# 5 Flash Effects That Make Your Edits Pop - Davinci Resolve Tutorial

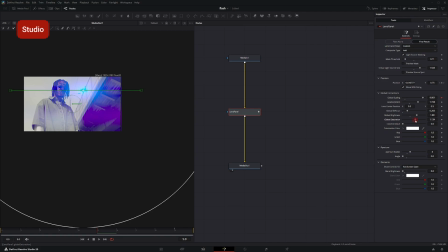Right now, it naturally matches the purple hue of their first clip. So I'm going to actually turn it over to kind of give more of a generic white look to it. So it's still overall matching and it's not throwing the clip off too much. You can also make further alterations to the brightness and the defocus.
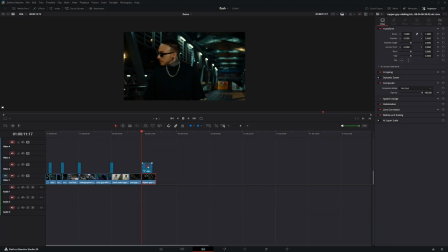For this next one, I have another adjustment clip that's 10 frames long, but I only have it over the back end of my clip. It's going to create this camera flash effect. I'm going to go to the effects panel, and I believe this is available in the free version as well. We're going to get this DSLR. Overlay. If it's not available in the free version of DaVinci, you can go to like Google and just find a camera overlay image that you can use for free.
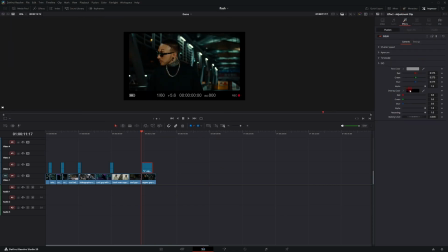I'm gonna go over to the inspector tab and the effects, and I'm gonna change overlay to white just since this clip is so dark.
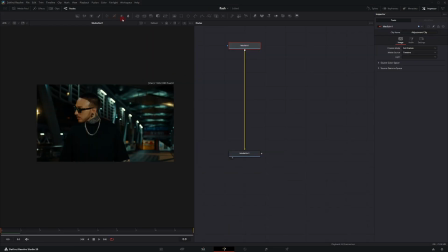It'll kind of bring it out a little bit. Then I'm going to Fusion. The medium one selected, I'll go to my toolbar, select the brightness contrast node, and it should automatically add it to your pipeline. With my playhead in the first frame, I'm going to set a keyframe on the gain and saturation. I'm going to turn saturation all the way down to 0. And I'm going to turn gain all the way up to 5. Then I go to my last frame.
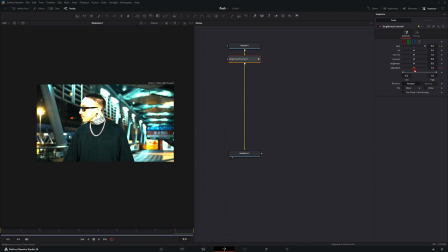I'm going to set this back at 0. Well, set it back at 1 on saturation. And set gain back to 0.
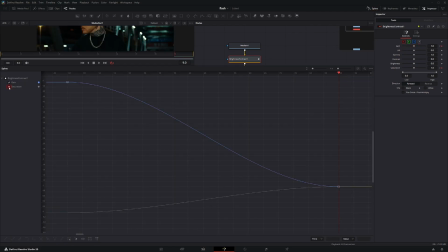Well, back to 1 as well. Open up the spline tab. I'm going to uncheck my saturation to make sure the gain is the only one selected. Select all frames. Right click. Ease. I'm going to select ease. I'm going to choose out cubic. Then I uncheck gain and go back to saturation. Select all frames. Right click. And then choose in cubic.
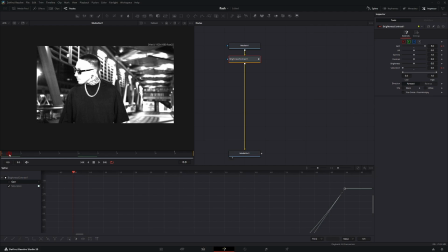This gives us the camouflage effect, but also gives us a subtle roll off of the effect.
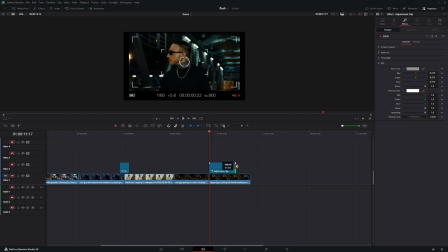Back in the edit tab, if you want to, you can adjust the adjustment clip a little bit longer, and then adjust this top handle here to make the camera filter kind of ease off. So between the clips, you get the camouflage, and then towards the end, the overlay will fade away.
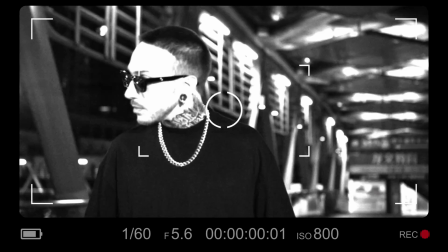And there you have it, 5 flash effects you can use in your next video edit. You can find effects like these and more on my website, gsmixmedia.store, where I'm currently having a 30% off sale.
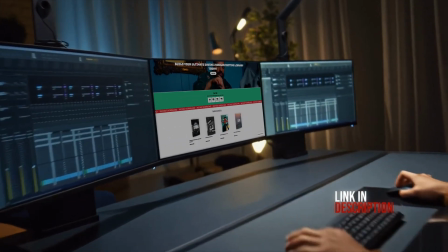No code needed. Link is in the description.